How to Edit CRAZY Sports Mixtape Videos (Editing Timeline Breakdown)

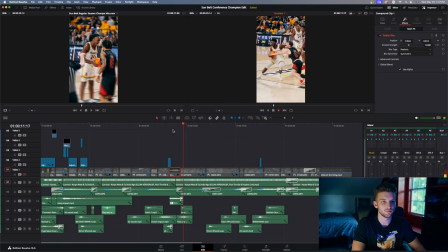8:15 Flashes were on the beat of the song, so you can see how that looks, and then we have a slight zoom in as well. So that's what I like to do to a lot of clips. I like to just add a slight little zoom in. It just makes every clip a little bit more dynamic. So hopping into the next clip, we have this nice spin move here.
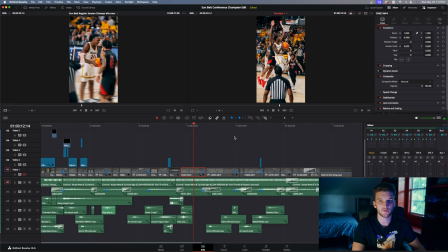8:31 I keep it pretty much normal speed until he goes up for this little reverse layup, and then slow that down. Or I didn't even slow it down, actually. I don't know what I'm talking about. I just keep this the same speed all the way through. I think this was sped up to actually like 110 or 115%. But yeah, it was just a nice little move.
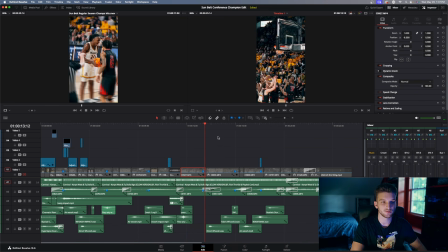8:48 You want to keep it going quick, so you don't want to have too much slow motion. Next, we have this little step back right here,
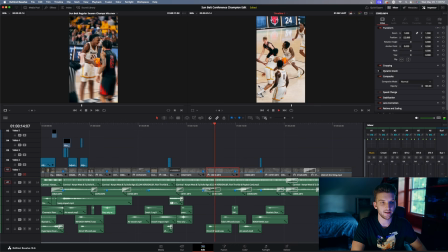8:54 and when this guy kind of starts sliding this way is when I'm going to slow it down and then speed it back up and watch the ball go in.
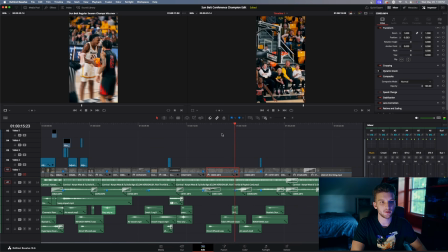9:01 So once he releases it, I sped it up until it goes in the net and then slow it down a little bit. And then once again, after he shoots, I'm going to cut to a reaction of him just yelling. This was also at a completely different time in the game. I don't really remember what he was looking at me yelling for, but it just worked with this clip.
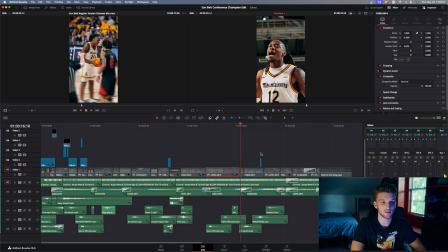9:20 So we have like half a second of this clip, and then we go right into a pass. And this is just a good little pass to our big guy who dunks it. I keep that normal speed and then add a shake on the dunk.
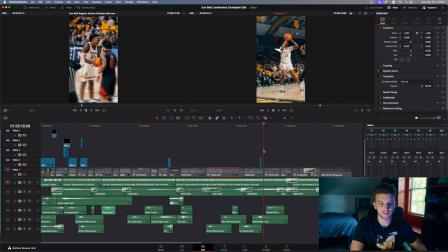9:33 And then once again, I cut to another angle that kind of looks like the same dunk. So you would never know, once again, if I didn't tell you. It's just two different angles and they look almost the exact same. But I slow this down a little bit right here on the dunk. And then we're gonna cut to a celebration shot since we're wanting to end the video pretty soon.
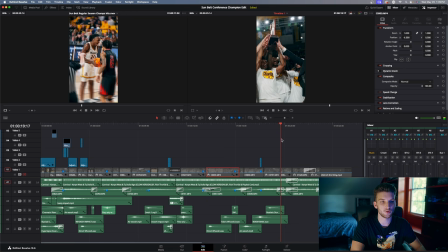9:52 So this is just a shot of them holding up the trophy, you know, nothing crazy. And then we have Donovan walking back into the locker room with the Sun Belt Conference Championship trophy. And then I have a little crossfade into this part of the clip, which I made black and white.
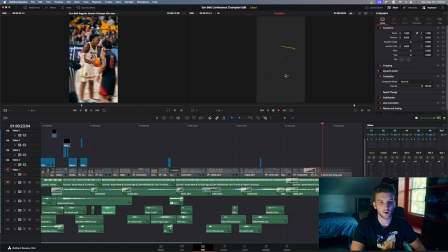10:07 So it goes from color to black and white, and then our little Instinct logo.
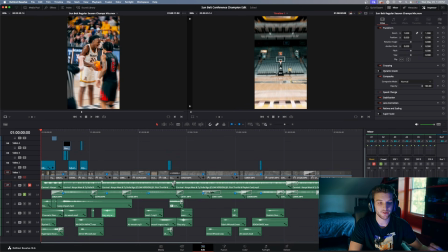10:12 Okay, so now that we have gone through the actual video part of it, I'm going to talk a little bit about the audio. Now, I'm not going to go totally in depth with the sound design. I'll make another video on that, but I do want to just kind of show you a little bit of how I sound designed this video. So what I'm going to do is go ahead and mute this song, because you know the song already.
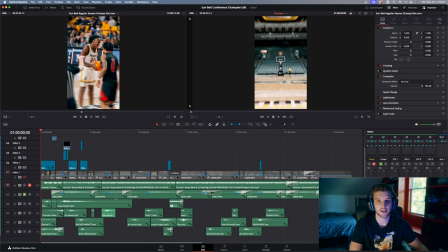10:30 The song has nothing to do with sound design, and I'm just going to kind of go through each layer of my sound design here. So for this first layer, I have this labeled crowd, and all this is going to be is the crowd audio that is matched up with like dunks and shots and stuff like that.
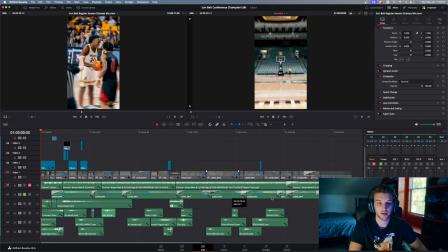10:43 And all of this audio was recorded in my mic and camera. So none of this is like pulled from another source or anything like that. This is all stuff that I shot. So let me play this through and let you hear this.
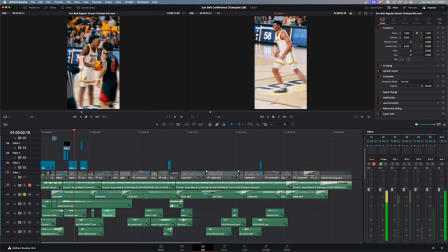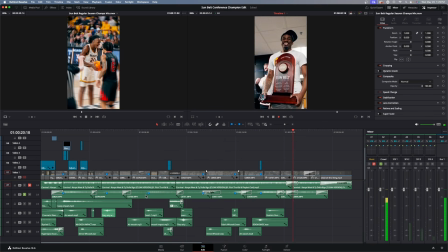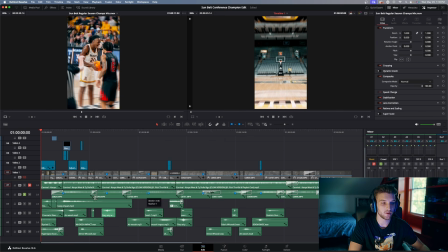11:20 Okay, so you heard the crowd audio. You can hear it's not too loud because I don't want it to overshadow the music or any of the other sound effects, but I do want you to obviously be able to hear it because I think that is a very important part of sports edits. The crowd, the atmosphere is what makes sports sports, so you definitely want to have that included.
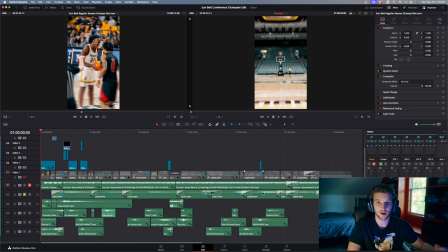11:38 That's why when I see videos with just music, I'm like, if you just had like some crowd audio, some cheering, stuff like that, it just brings the video together so much more. The only other thing I really did for the crowd audio is I added these crossfades, and what crossfades do is just kind of
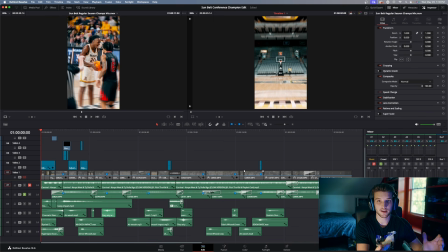11:54 fades both of the end of the first audio and the start of the next audio together so that there's not like a hard cut and you can't really tell that there's a cut in between the audios. And then for this last clip over here, I added a low pass effect just to signal that the video is slowing down and it's about to end.
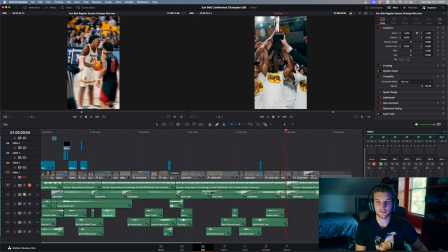12:10 So whenever it goes black and white is when I add that low pass, and that is basically what just makes it sound like it's kind of underwater. So you can hear that right there. I think it sounds really cool.
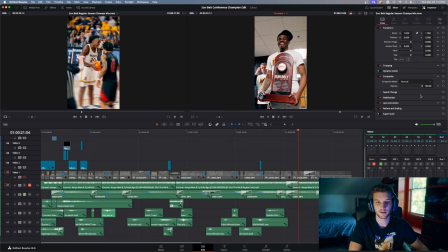12:23 And it's easy to do that in Premiere. You just literally put on the low pass effect. But in DaVinci, all you want to do is click on this audio, come down to your equalizer, and make it look just like this right here, and then you will have that low pass effect.
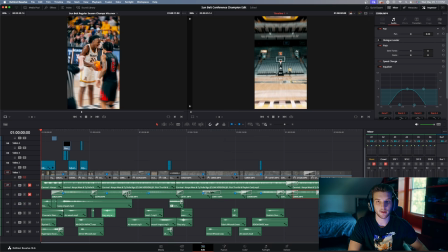12:37 So the next thing I'm going to do is go ahead and mute the crowd audio, and I'm going to play this video through with just the added in sound effects.
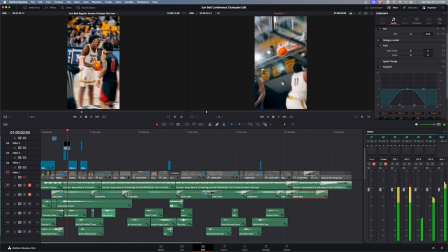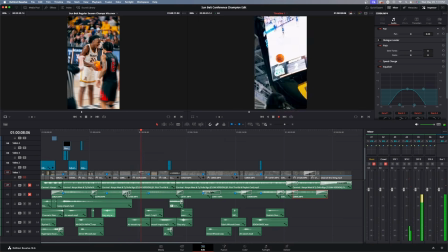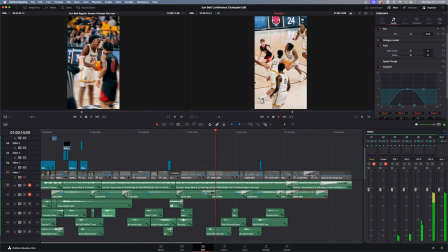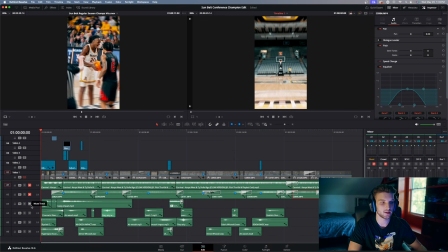13:08 Okay, so you heard those sound effects, and I'm going to kind of just go through and explain what each one of them are. So for this hyperlapse right here, I have a ticker sound effect, which is where you hear like the tick, tick, tick, tick, tick. That's what that is, and I have another like wind whoosh or something like that. I think that's what it's called. And this just helps you to kind of hear the motion and the really fast motion.
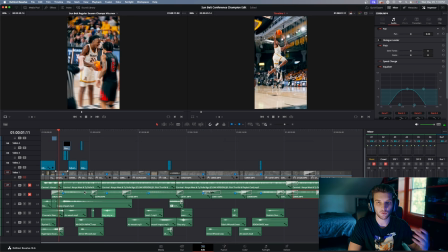13:27 So if I play this, you can hear it here. You can hear the wind, you can hear that ticker sound effect, and it just feels like you're moving really fast. Then when you get to about this point in the hyperlapse, you start to hear that little high-pitched sound effect, and what that is called is a riser. So a riser just kind of builds anticipation, and then at the end of the riser, I have an impact on the dunk.
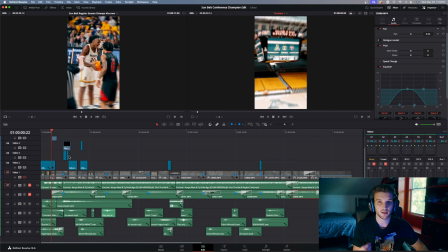13:47 So I'll let you hear that right here. So you hear that impact on the dunk right there, and then I add a whoosh for the transition. So you hear that whoosh when this overlay comes through, and when we zoom in on his face is when that whoosh happens. And then we have this big block.
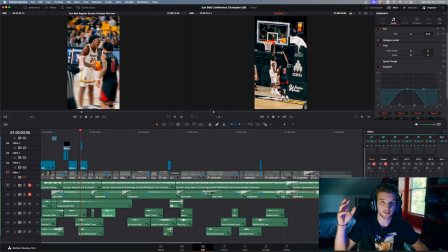14:06 So for this block, I have a whoosh leading up to the block when he like raises up to go block it, and then I have an impact when he actually blocks it on that shake. So you hear that right there. That's all that is really. And then for this, I don't have anything until the flash happens.
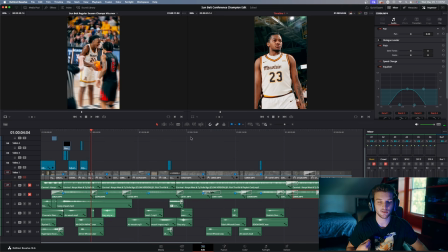14:23 So when the flash of the Mountaineers happens, you can hear this little beep right there. It's literally like a camera autofocus sound effect is all that is. And then for this behind the back pass, I have a whoosh on the pass,
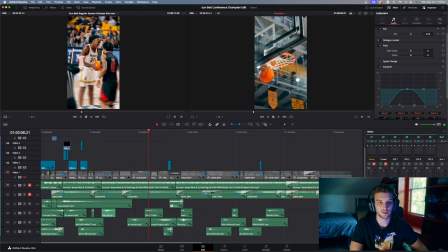14:35 and then nothing until this shot right here, which goes all the way through into a swish when the ball goes through the net.
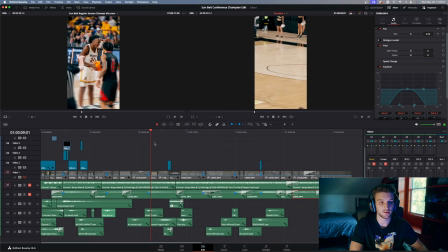14:44 Then we have nothing for this sound effect, or for this clip, and then we have this little whoosh sound effect, so low rumble, if you will, for this windmill, and then another impact on the dunk. So you can see there's kind of a pattern to this, like when they're leading up to an action or something like that,
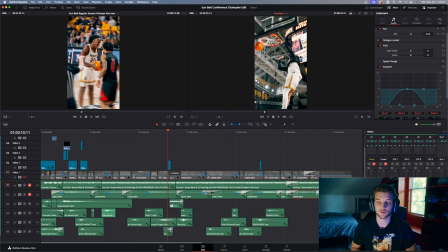15:01 I'll have a whoosh or a riser, and then when the dunk actually happens or when the ball goes through, I'll have an impact or a swoosh sound effect. Then for this next clip, I actually took a clip of him yelling closer to me from a different game and added this in here when he does this yell,
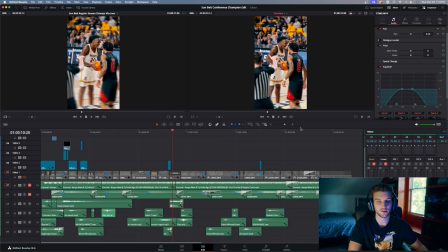15:18 and then I also added a low pass to this, so it just kind of gives that cool little like yell sound effect as you can hear right there. And then transitioning into this next clip, on this spin I have like a sword slide sound effect that you can hear right there,
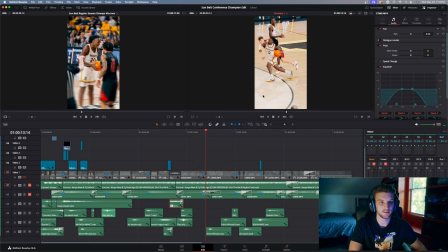15:34 and then nothing else for the rest of that clip. And then when he does this little like step back right here, I have a little cloth whoosh,
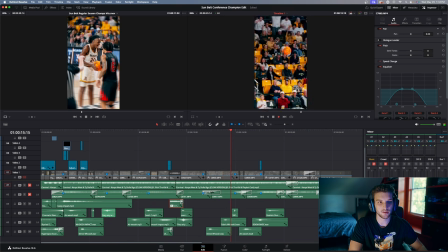15:42 I think is what it's called, and then another one when he releases the ball there, and then a swish once it goes through the net. And we don't really have anything right here, but I'll have a whoosh to transition, and for this pass it's kind of like an all-in-one, so it's for both the transition.
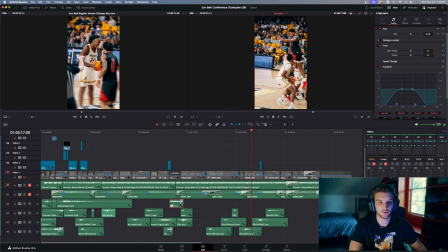15:57 It starts with the transition between these clips and then goes into this pass right here, and then we have a whoosh leading up to the dunk, and then we have an impact on the actual dunk right there. And then once again we have another, this is actually a swoosh sound effect.
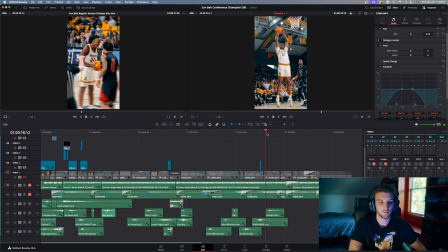16:14 It sounds more like a dunk, which is why I used it for the dunk, but you can hear that right there. And then that's basically it. The rest of this is just audio that was picked up in camera of them celebrating and stuff like that. And then this fades out, and then the song fades out, and then that is it for the audio.